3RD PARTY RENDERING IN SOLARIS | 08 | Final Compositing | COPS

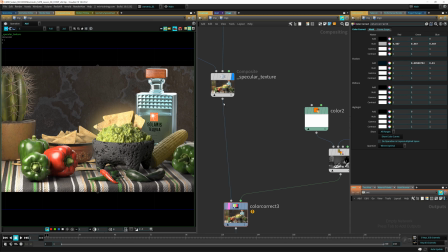12:18 Alright, so now let's go here to the next section, which is the shadows that I got from Redshift.
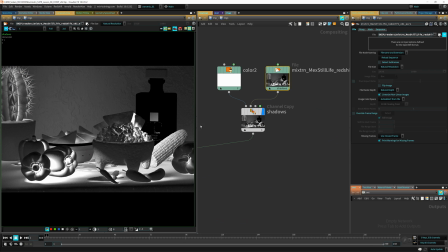12:26 This is the Redshift render, and I got the shadows pass from there.
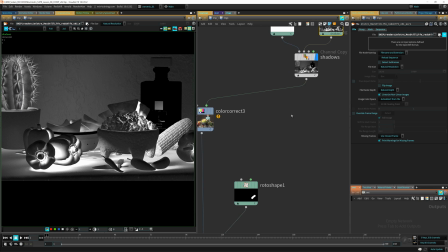12:30 And you can see that this is just all the shadows on the scene, and I'm putting them here in this color correct.
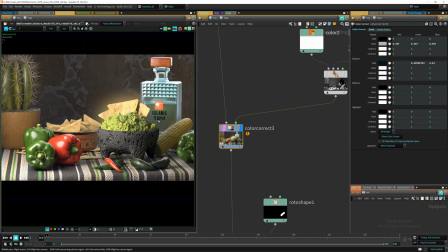12:38 I'm not merging it or compositing into the image. I'm just using them to color correct the shadows. And you can see I'm just did a few tweaks here, specifically making the shadows a little bit blue and a little bit darker. You can see if I disable this effect, you can see how much that is affecting.
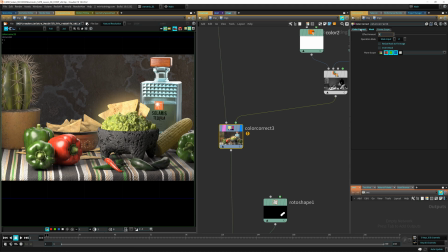12:58 It's really slight. I can make this maybe a little bit too much.
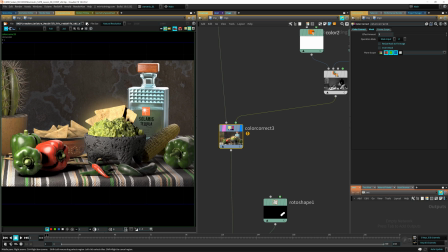13:02 You can see all the shadows are affected there, but it's just a slight operation in this case. Just a little bit. The shadows are just changing a little bit of color and just giving it a slight tint.
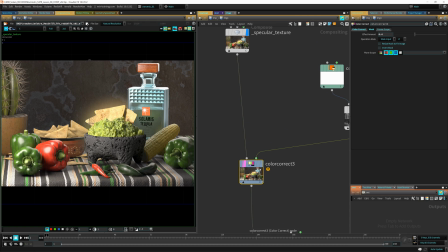13:16 See if I switch to this and this, it's just slight tint on the shadows there. So now here this elote or this corn,
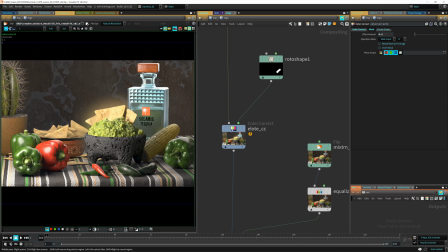13:28 I wanted to make it a little bit pop a little bit more, because I think it was a little bit too flat on the color. And so I just made a rotor shape for it, and again used the color correction to just bring some color to it.
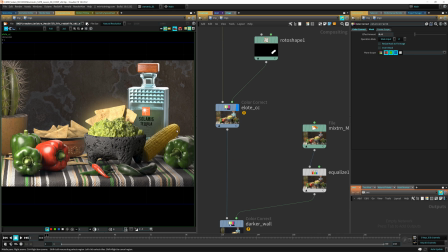13:43 That was just very simple stuff. It is a little bit maybe too saturated. I could have done this a little bit less, but it's just tweaks. So here in this part, I thought that I wanted to make the wall, just trying to use some elements.
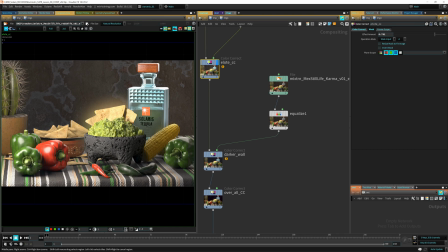14:02 I wanted to use the depth, the depth channel to color correct the scene a little bit more. So I got it from in this case for Karma, I got depth channel here. Let's just drop an equalize to that for the depth channel.
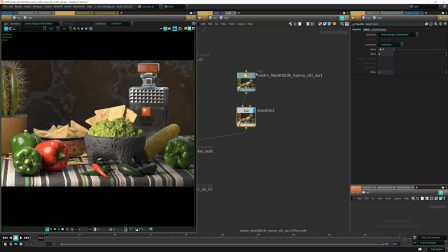14:19 And here in the equalize, you can see I'm not separating the channel. In this case, I just went to the mask and then just selected the depth channel and disabled this guys. So it's affecting this one actually. If we see the depth channel here, you can see we are affecting that one here.
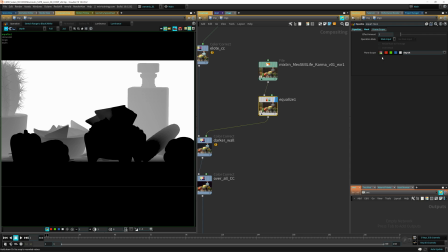14:37 You can see that that's the, if I turn down this effect, you can see this,
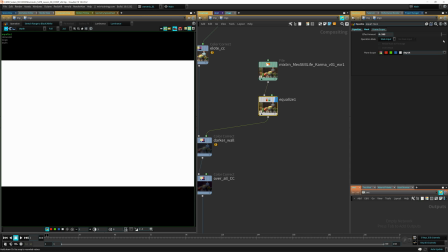14:43 I'm just equalizing it to, so it goes from 0 to 1.
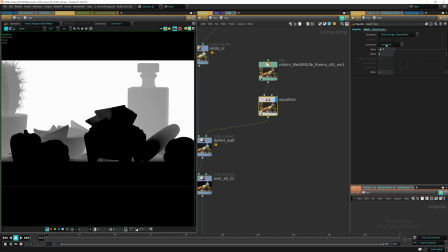14:46 And then I'm still just crushing it a little bit more, or just compressing it a little bit more, so it actually goes
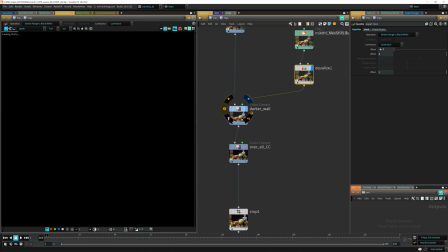14:57 applies more to the back. So here in this node here, I'm gonna go switch back to the color.
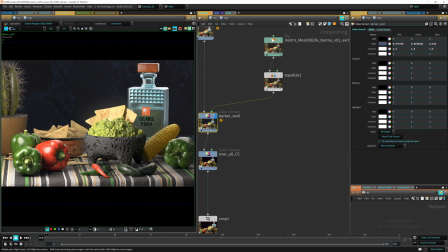15:03 You can see I'm just making the back wall mostly bluish and dark.
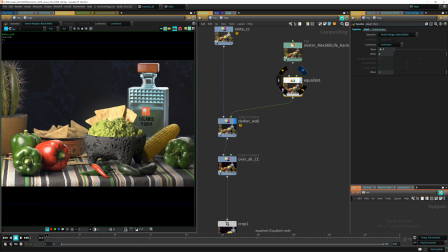15:11 Using this equalizer, if I turn this effect off,
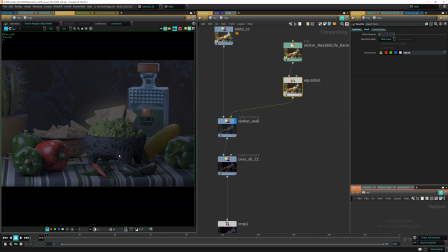15:16 I guess you can see it now is applying to the whole scene here. So using the depth channel, I keep the effect mostly on the back.
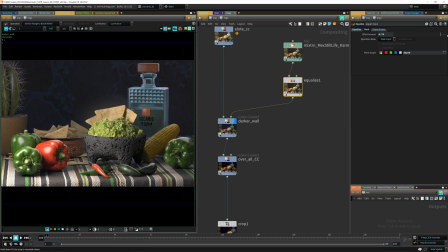15:31 You can see it's starting to affect here, and if I go all the way back, and I left it a little bit, it's kind of affecting a little bit of the bottle and this area here in the table as well.
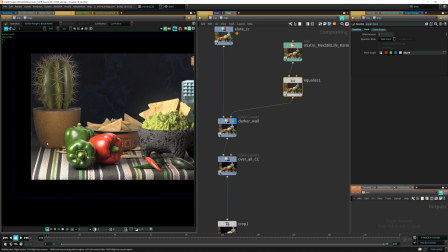15:43 So I still wanted to see a little bit of the effect on the table,
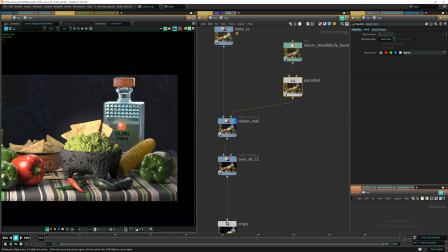15:47 so it didn't look like just the back was just changing color.
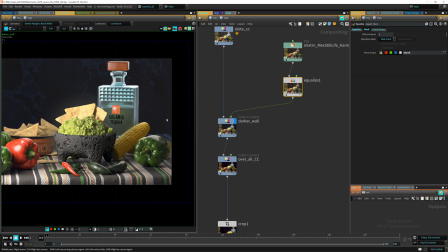15:53 So I wanted to be like a little bit of a natural.
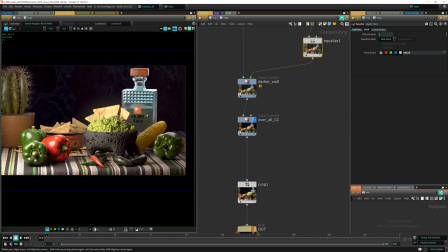15:57 And then here just made an overall kind of color correction, kind of crush a little bit of the
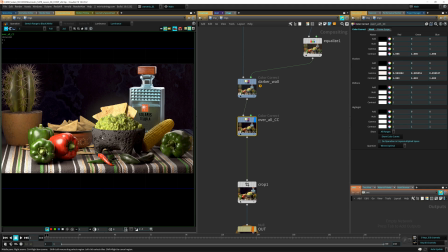16:05 blacks and change a little bit of the gamma and shadows to just give it a little bit
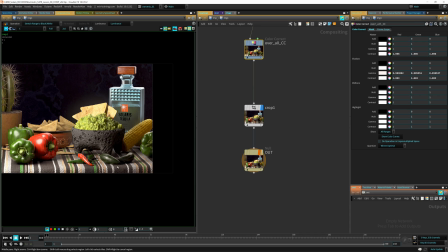16:12 stylized look. Just to finish this up, I just cropped the image a little bit.
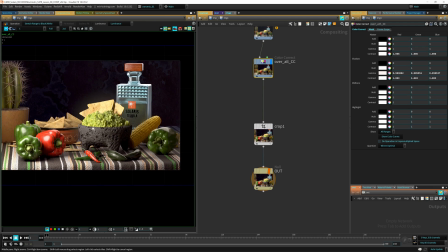16:17 I think that there was a lot of free space here, specifically on this side and maybe on this side.